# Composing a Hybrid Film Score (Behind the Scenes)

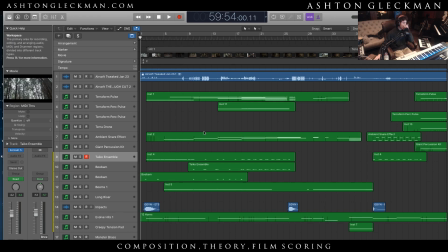642s
So it really what it all comes down to is watching the film.
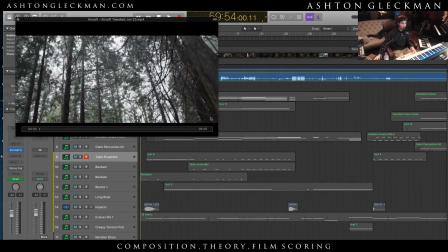646s
So the first thing that I did in general was just watch this film multiple times to pick up the pacing.
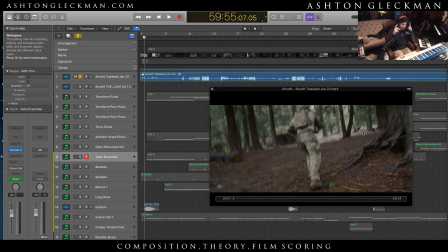651s
And as you're watching the film, you'll just sort of receive signals from your brain telling you, okay, this has to be this time signature, this has to be this.
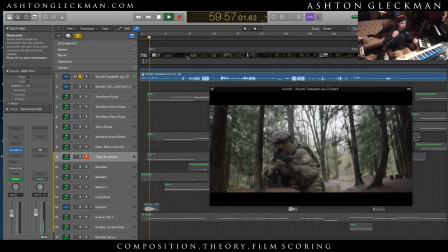659s
And I just sort of wanted to start out with this sort of like running pacing feel. So like and
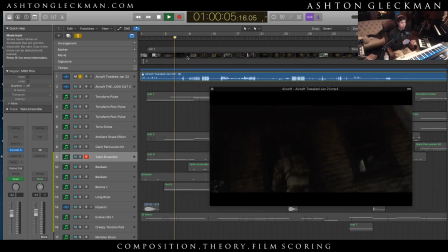668s
then it sort of, and then I felt as though once he gets in here,
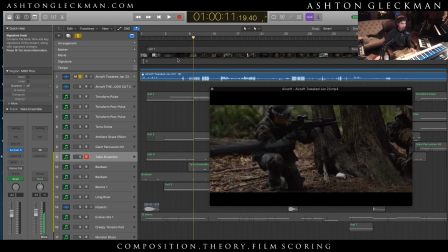672s
right, it'll sort of dim down a bit and allow for the action to happen, and so the viewer isn't too distracted by the music.
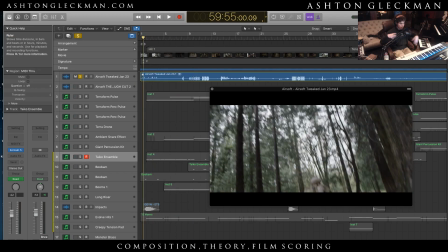679s
But on that first one, I sort of wanted the music to be running along with this character in this scene.
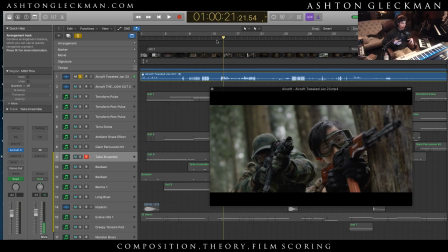684s
And then, you know, during the action, having the action allowed to play out and having the music sort of supporting that.
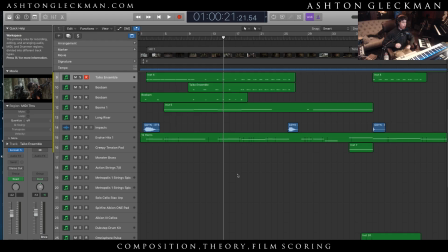692s
So as you can see, there's a lot of open space, and we have these drum hits coming in on the beats where it's like bum, bum, bum, bum, bum, and it lands on the beat. Just go ahead and play that percussion again.
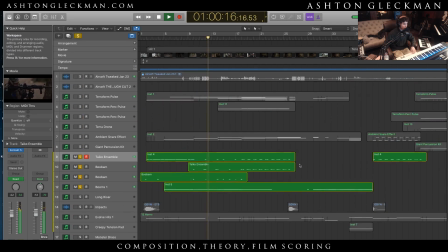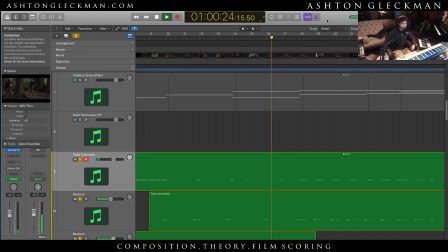711s
Right. So we have really gigantic percussion. This is Junkie XL mixes, by the way.
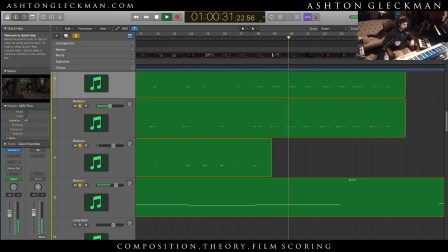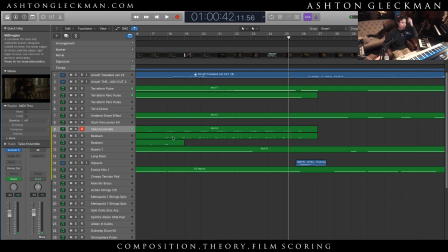732s
Yeah, shit, those synthesizers are so freaking bitey. Like the Audio Imperial stuff is so freaking like just freaking attacks. It's crazy. But anyway, so we go into this other section here where there's like I said, a little bit of tension.
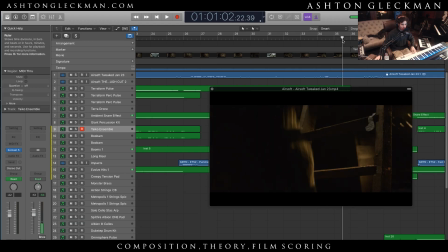745s
And like right when it cut to this shot, this is a really cool shot. The cinematographer on this project is great.
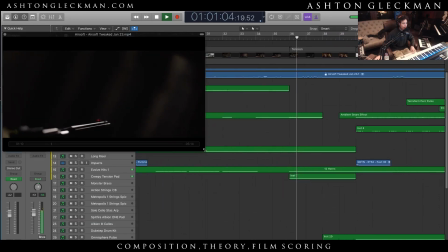750s
He definitely captured some cool stuff. But yeah, it's like point of view of the gun, and then it.
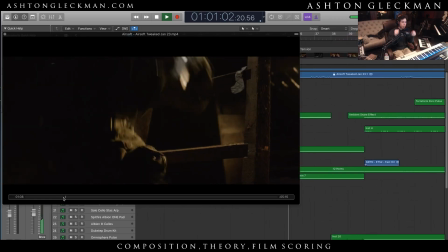759s Grenade!
So there needed to be some tension here.
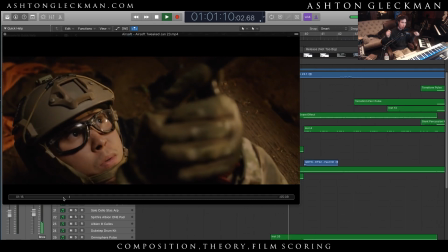768s
And then it cuts right back in when they edit.
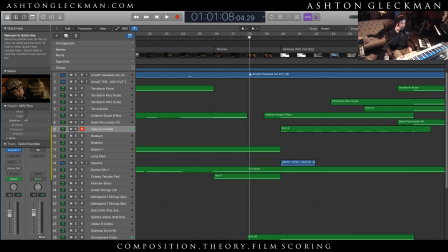773s
And he made some final changes once I sent him the score, like some really tiny time switches when it comes to, yeah. But generally speaking, it's all right on the hip. So then we go into the section, release not too big,
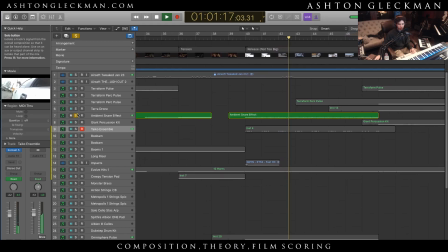790s
where we have these awesome Audio Imperious snare hits.
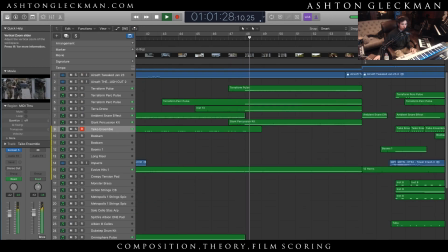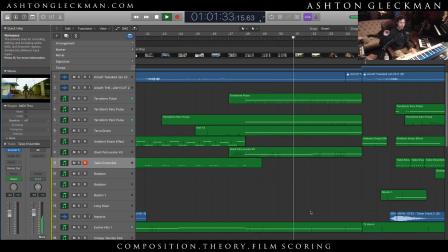807s
This is just a sort of build, and as you'll notice, it builds and it builds and it builds, and then it like anticlimactically cuts off, but then it just comes in all freaking aggressively.
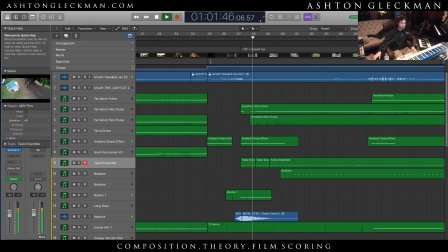819s
And then it's like, and then it comes in with our 7/8. And so 7/8 was interesting because, like I said, when you're having to switch around time, I had to like come in on this very odd,
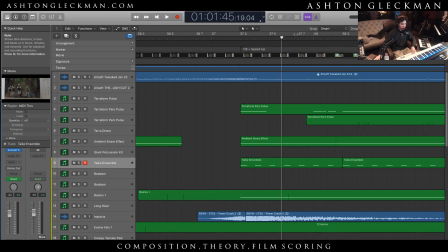831s
like this is 1/4 of one measure, and I had to come on this very odd time.
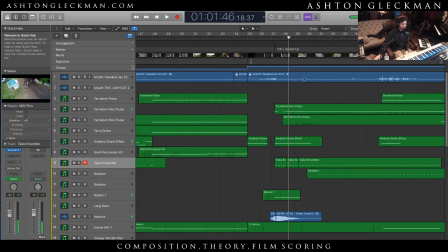835s
So you're constantly having to mess with things and make sure that things fit, because that's the only way that I can match the
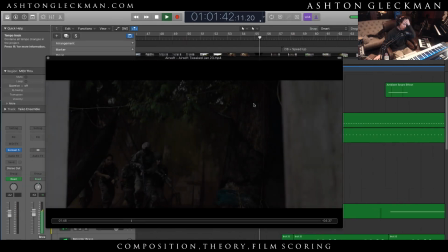842s
time. What he wanted this slow shot, like a slow motion shot, to sort of like crossfade into.
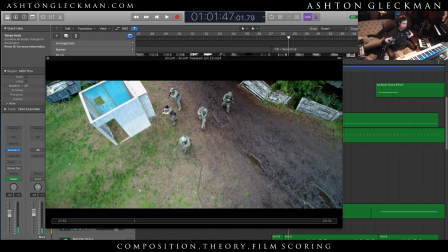850s
So I used the riser as sort of this crossfade technique. Okay, what do we have? Recommend the Orchestral Essentials. Yeah, I've checked it out. I'm not a big fan. Logic seems to be not that bad as I thought.
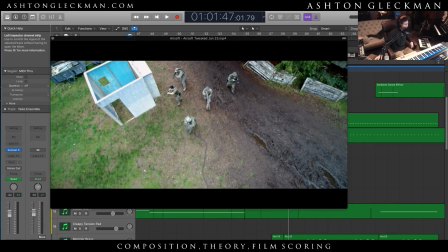866s
Yeah, I love Logic. I wouldn't go any other way. The tempo and signature system is amazing, better than Cubase. Logic is great, but if you are on PC, Studio One by PreSonus is also a great alternative. Never checked out PreSonus, but that's interesting. So anyways, so this film,
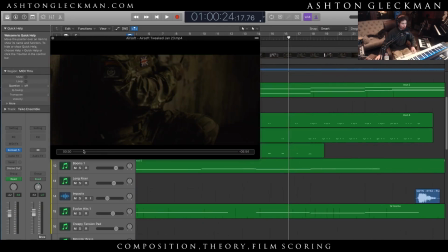881s
like I was telling you guys, I'm not a big airsoft guy, but what I'm pretty much sure this all is like, it's this, I don't know.